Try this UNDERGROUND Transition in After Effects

What's good, guys? I'm Danny, and in today's video we're going to be breaking down how to create this underground effect from Lazer Dim's Samsung phone music video.
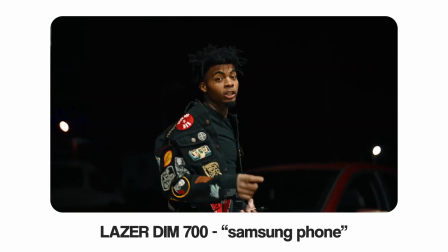(0:07)
I really like the way this effect looked, and I want to show you guys how to create it. Also, big shout out to the VFX artists. I'll have their information down in the description. Now let's get into the video.
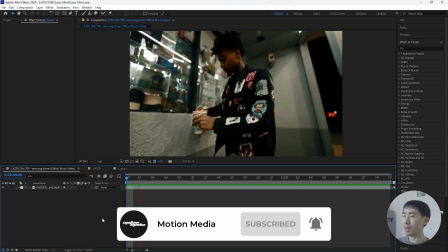(0:16)
So this was the exact effect that they used in the actual music video, and we're going to be creating something similar to this, but it's not going to look the exact same.
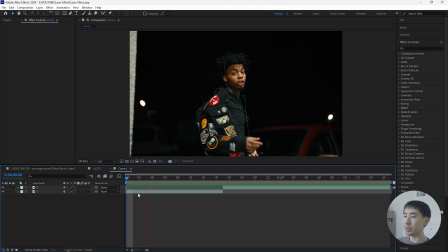(0:24)
We're just going to be using this as a reference. All right, so here I have these two clips from the same exact music video. And let's start off by creating that blur fade out and then fade in transition.
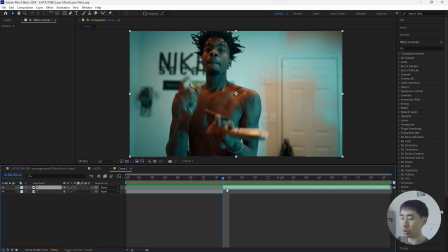(0:34)
So create a new adjustment layer, Control-Alt-Y. Make this adjustment layer 23 frames.
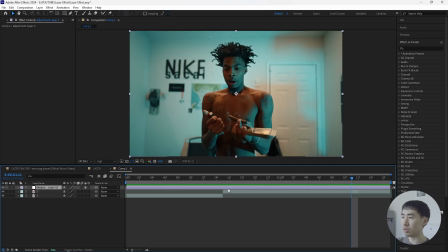(0:39)
If you hold the shift button and click page down twice, that goes forward 20 frames. And then just click the page down button 3 more times.
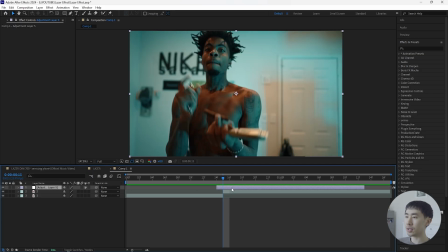(0:45)
Once you cut the adjustment layer, make sure to drag it so that there's 7 frames above the first clip.
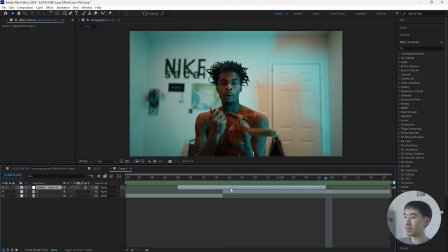(0:50)
And then there's going to be 16 frames above the second clip.
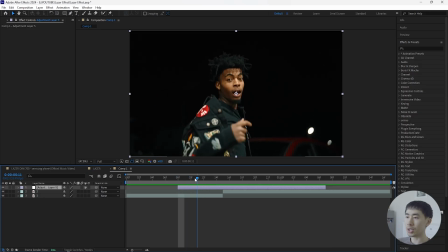(0:53)
And the reason why we're doing that is because I want the transition to animate out a lot faster from the first clip.
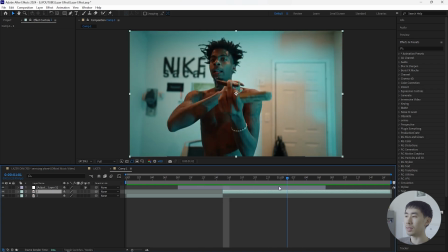(0:59)
And then once it animates in to the second clip, I want it to be smoother, which is why there's more frames above the second clip.
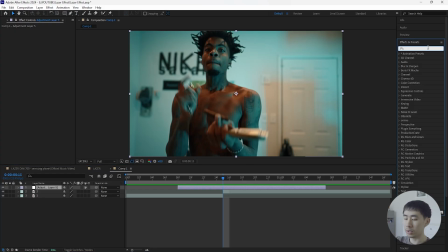(1:05)
So for the first effect, let's add a directional blur. Keyframe the blur length at 0 in the beginning.
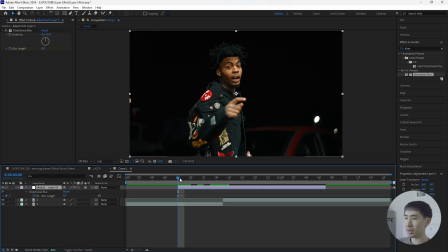(1:11)
Click that adjustment layer, click U to reveal the keyframes, and let's go to where the cut is and really increase the blur length.
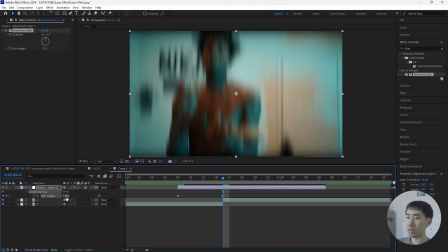(1:18)
I'm going to increase that to 130. Keyframe that right there. Go towards the end of the adjustment layer.
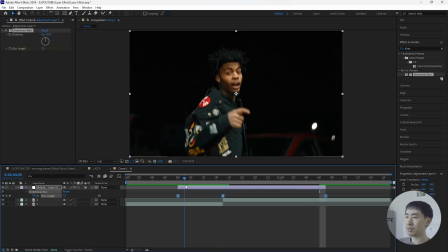(1:23)
Keyframe that back to 0. Then you want to ease the keyframes. So when it comes to this directional blur effect, it creates this transparent edges at the top as well as the bottom.
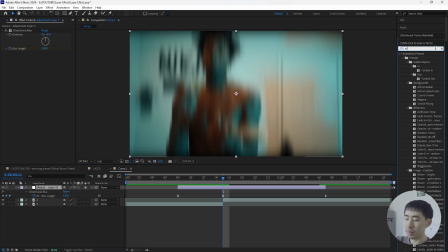(1:32)
So the easy way to fix that is we're going to be adding a motion tile. Make sure the motion tile is above the directional blur. Increase the output width to 200. Click mirror edges, and that gets rid of the transparency.
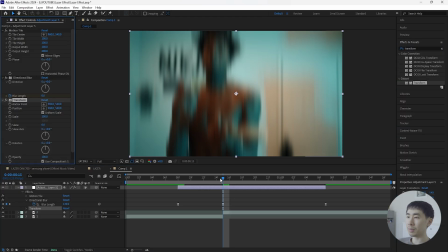(1:44)
For the next effect, let's add a transform. Keyframe the opacity at 100% at the start.
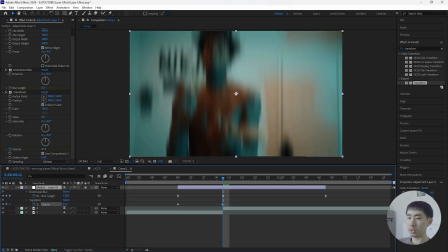(1:48)
Go towards where the cut is. And let's lower the opacity to 30%.
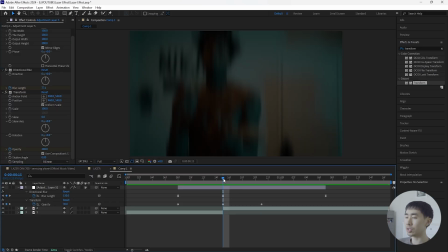(1:53)
Then go forward 6 frames. Keyframe the opacity back to 100%. So I want it to fade in a lot faster before the directional blur effect.
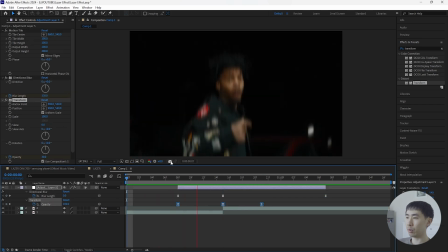(2:01)
After doing that, let's ease the keyframes. And this is what we have for the transition so far. I think that looks really smooth.
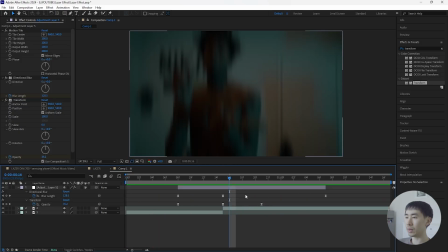(2:08)
Next thing we're going to do is rotoscope our subject. Actually, let's turn this adjustment layer off for now.
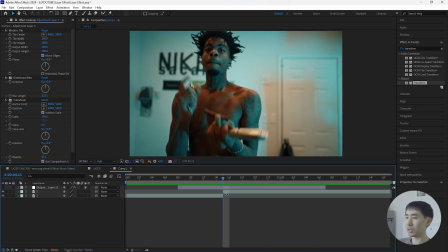(2:13)
Go to your second clip and we're going to rotoscope our subject. Grab the rotobrush tool, double click your layer.
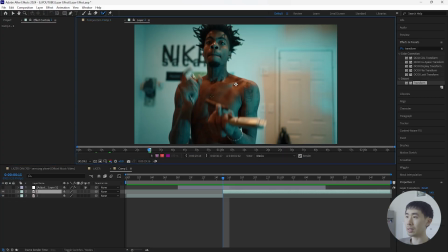(2:18)
And for those that don't know how to rotobrush, you can hold the control button, left click, and drag your mouse to make your brush either bigger or smaller. And if you want to get rid of any unwanted parts, you can hold the alt button, left click, and then just drag over that part so it gets rid of that rotoscope. I'm going to now rotoscope my subject. After rotoscoping, make sure to hit the freeze button in order to lock in your rotoscope.
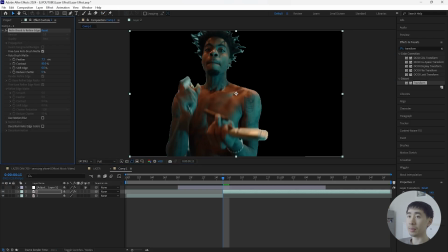(2:37)
Then go back into the composition, and then let's adjust the settings. Increase the mask feather to 10, decrease the shift edge so that the edges are a lot smoother. I'll just decrease that to -50, and then duplicate this layer, click Ctrl D. For the bottom layer, I'll rename that to BG for background.
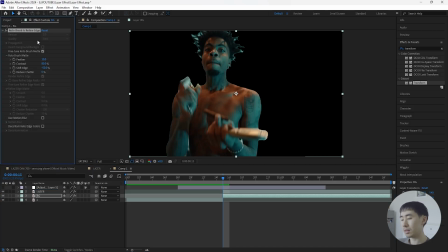(2:53)
I'll just rename this to Lazer. For the bottom layer, delete the rotobrush effect, and we're going to be adding an effect called crop edges to this background layer.
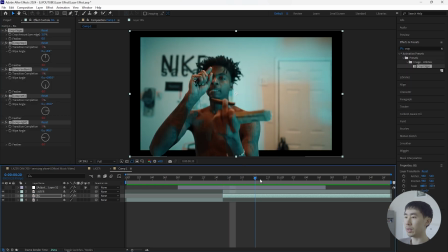(3:00)
So once you add that effect, we can now control the length as well as the width of this background layer. And I only want to crop out the top and the bottom. So let's actually turn off the crop left as well as crop right.
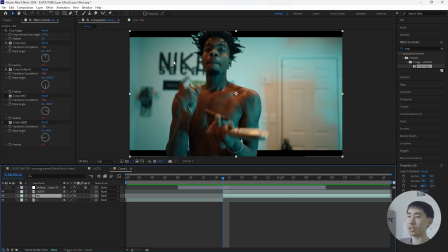(3:10)
Similar to how they did it in the music video, we're going to be animating the background so that the length gets smaller and only focus on the crop edges effect. So keyframe the crop amount at 0% at the start. And then let's go forward 16 frames.
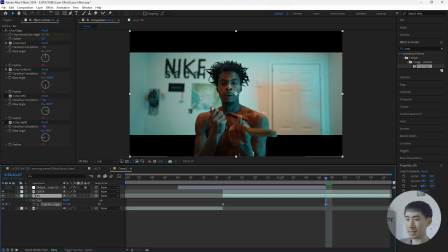(3:21)
Keyframe this around like 17% should look good. Ease the keyframes. Go into the graph editor and grab the point on the right. Drag it towards the left so that the influence is at 100%.
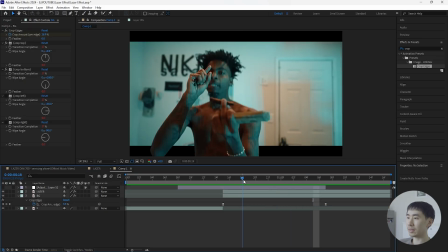(3:32)
That way it animates in fast and it slows down towards the end. So I think this looks really dope where we have a rotoscope subject overlapping with the background layer.
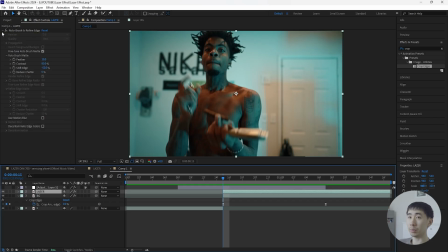(3:41)
Now we're going to be adding a few effects to this rotoscope layer. For the first one, we're going to be adding a mosaic. And what this effect does is just pixelate our subject. So it makes it look a lot more low quality.
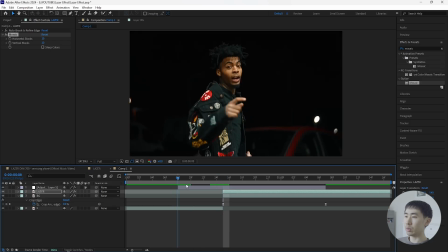(3:52)
Let's actually turn on the adjustment layer that we made earlier with the transition, just to see how it looks. So I'm actually going to increase the mosaic. Let's increase that just by a little.
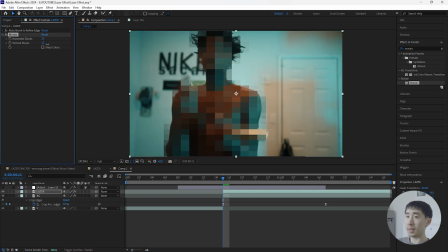(4:02)
Increase both the horizontal as well as the vertical blocks to 25, and then keyframe both of them.